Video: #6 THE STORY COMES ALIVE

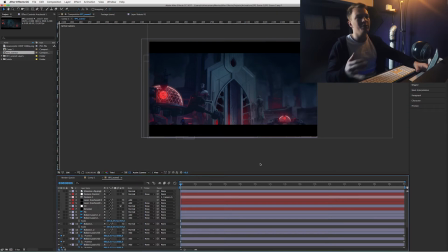It's basically to give me more room to do animations with the camera angle,
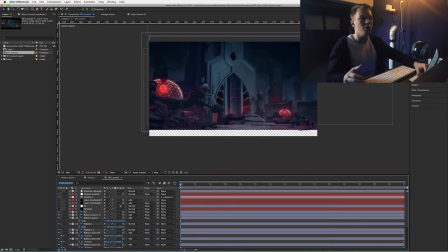because if I wouldn't do it and I would do some camera work, you would see like it going into the transparency, and we don't want that. So with this, I have much more room to work in the animation, so to say. As I've showed you briefly, the first thing I'm gonna do always is make a cool camera animation.
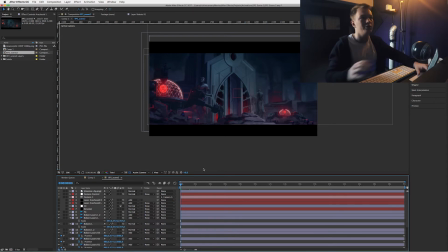So it's like we're moving through the picture, so you like really have a feeling that you're in the picture. So I did an animation in the camera, and you can see we're getting to the church, so to say. Next up, I took all those little robots and I made them like channels of their own, so they really like behave.
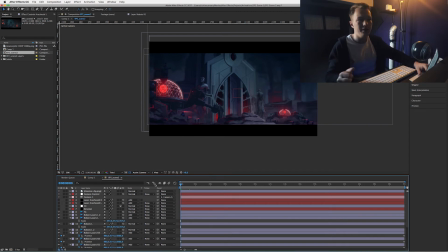I can animate them individually. So that's what you see when I scroll through the timeline. You can see some are walking, some are still steady. Next up, I added some smoke, so you get a little bit of more, a little more immersion in it. The smoke is like a plug-in like the S-Clouds plugin from Sapphire.
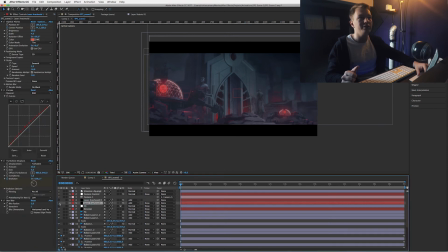Next up, I added some lasers, so it's like really more like immersion again. Looks more cooler, looks more impressive, I'd say. Those lasers move a little bit, but not too much. And the next more important thing is to make everything, all the scenes like fit together.
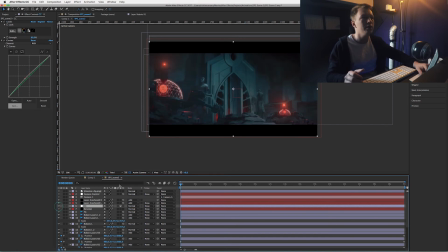I did some color correction, like pretty heavily on this one. Much darker, like darker feel that I wanted for this scene. Next up, I'm gonna show you how it will look the end product. So this is the end product of this scene.
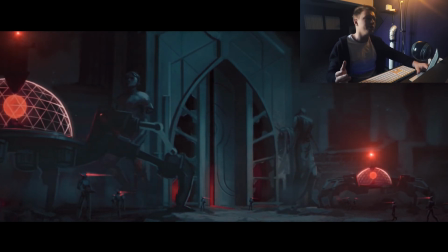So as you can see, lots of little movements, but when you combine it with the music, it will get a whole different kind of powerful feeling.
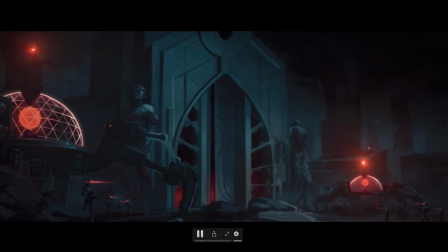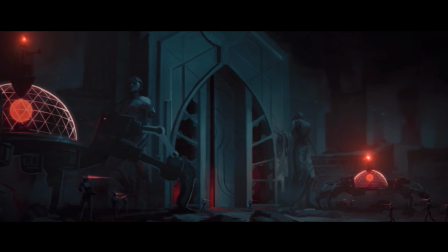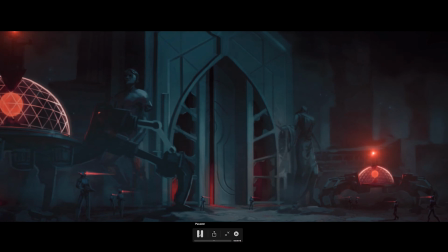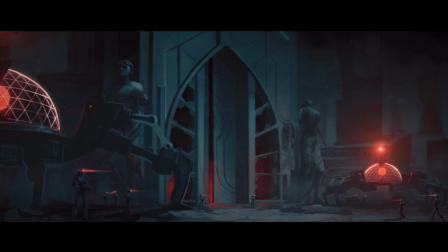So yeah, that's how one of the scenes of the story is coming to life. And I can't wait to share you all the other scenes and the whole story for the new show. So really hoping you're looking forward as much as I am. So see you next week. We'll be back with a new video. Take care. Bye bye.